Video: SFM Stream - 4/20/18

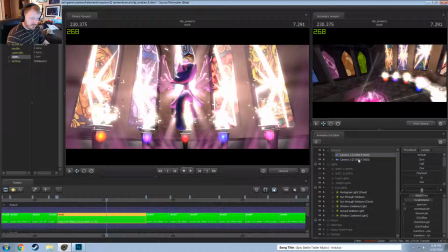So here I have it set for, it's telling me at where I need the renders for.
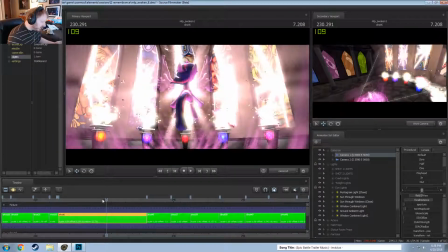So I'm not sure if these are still set up the exact same or not, but if you set this to total frames,
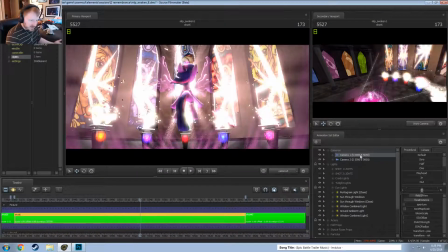I would go to this and I could say that it starts at the beginning of the shot, so S000, and then it ends at 5640. So saying that when I went to go render this, I think I had moved this.
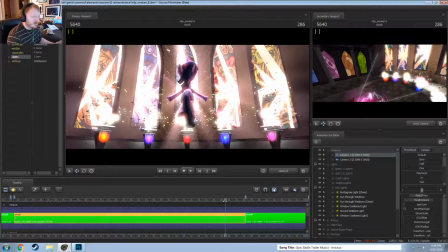Oh no I didn't, but I would have to render this to at least 5640. And then this would be to render at 5590, so here and on. This I know wasn't exactly, I think this had been moved because I did some other renders in here. But that was originally how it was, so I made sure that when I went and did this,
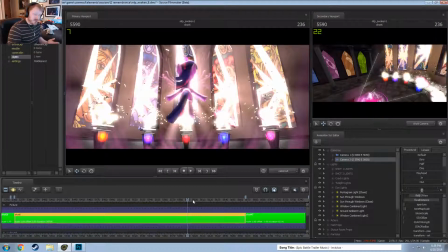if I was running on low on time, I didn't have to redo this whole shot, because all I needed was, well, actually that timing is right. So here it's just saying, okay, so starting at 5590, this is going to start fading to this shot
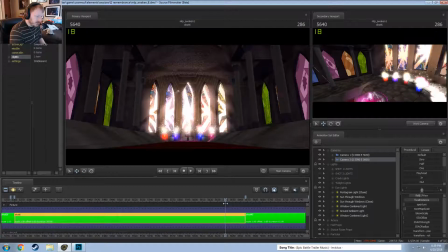right here to 5640 here. So between that time, I need to make sure that looks good. But before 5590 right here, this shot, I don't care what this shot looks like, because I know it's not my scope.
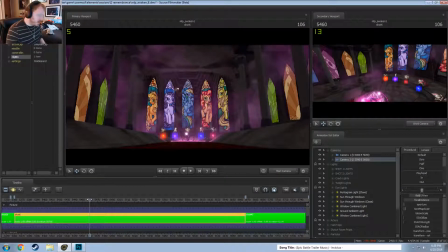So
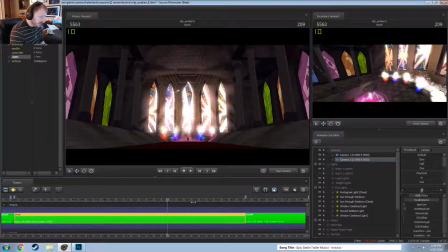but I had to do the lighting twice, because the lighting for up here
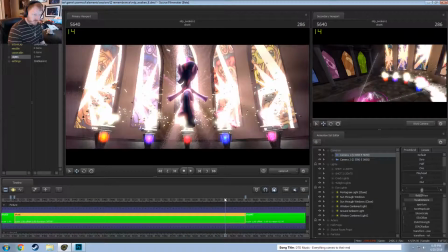worked for this shot, but when I move the camera backwards,
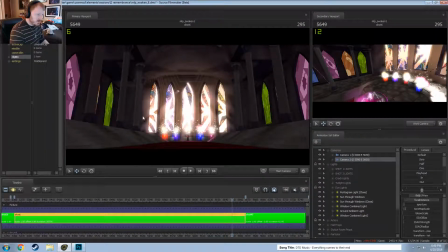suddenly you have a large shot that has this volumetrics that isn't working,
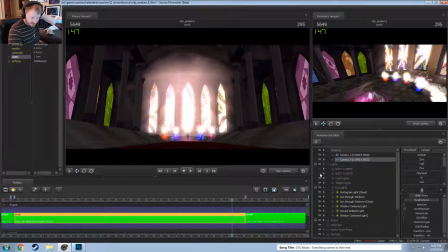and all these like pillars that are just in dark. So I have a whole different set of lights that I swapped to, and that's what those are.
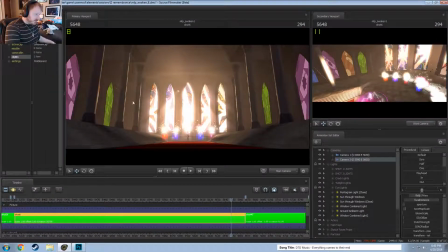So these added the extra rim lights to the pillars here, added it to the stairs, and a bunch more going further back. All the other lights that are in here are okay, and I consider to be something I could keep going, or not touch, but anything that I needed specifically for
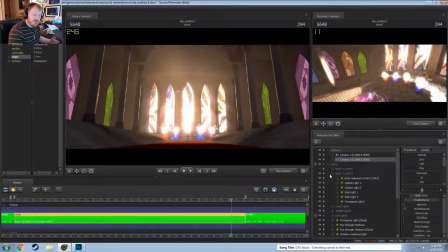the difference of shots, I split in those two. So when I needed to do my render, I could just go and drag this camera on, swap the lights to 2, and I could just render and I was done. And those, like, I'm pretty sure I just have a super bright volumetric coming through that window.
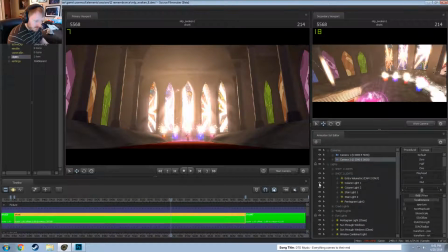Yeah, I think that's that one. Nope. Well, that is an extra one.
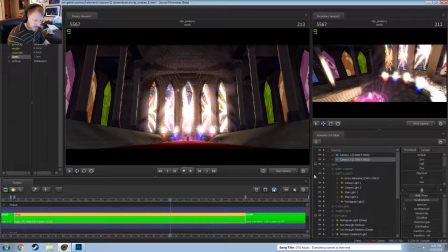Okay. Oh, because I needed another one. That's why. I needed it to be brighter, but I couldn't just up the same light because of the crossover.
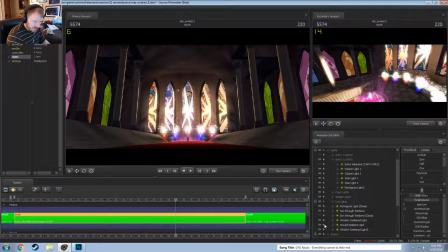So if I removed all of that sun through the windows, that's what it looked like.
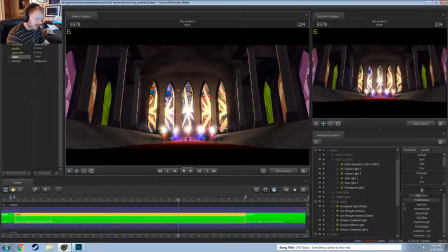And it looks stupid. I think I have like a sky dome there.
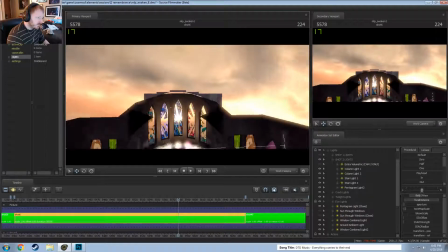Yeah, you guys should see it pop up over here. Just to kind of create a break in there, so it's not just even amount, so a sun coming through.
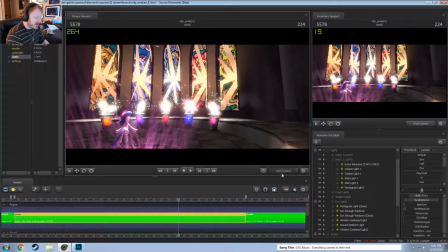But like a lot of people said, this actually, if you think about it, this video doesn't make any sense.
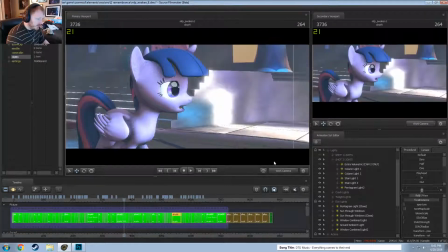Where at this part, the sun's coming through this direction,
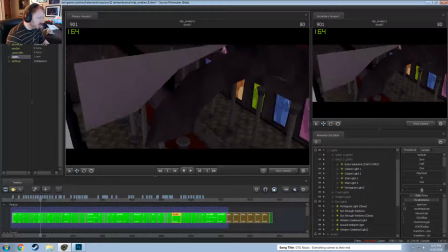but at this point, the sun's coming through this direction.
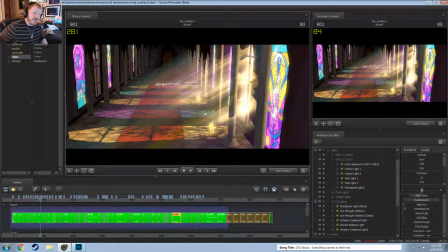Makes no sense. I knew that when I was making it, but I just felt that nobody was going to probably really notice or care enough.
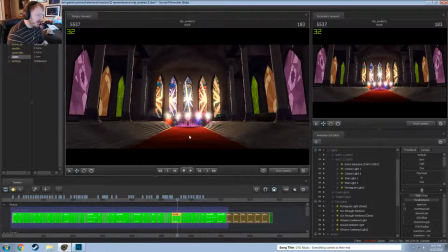Originally, I had the plans to have the light come through the sides here, but I felt it coming down through the windows was much better looking.
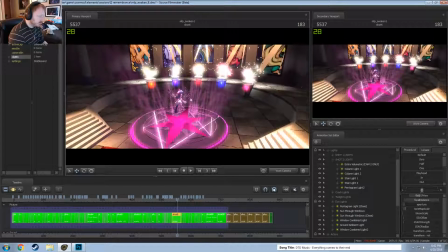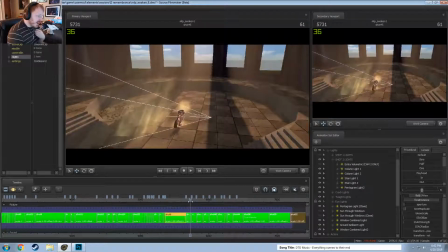And after this, it's just pretty standard stuff.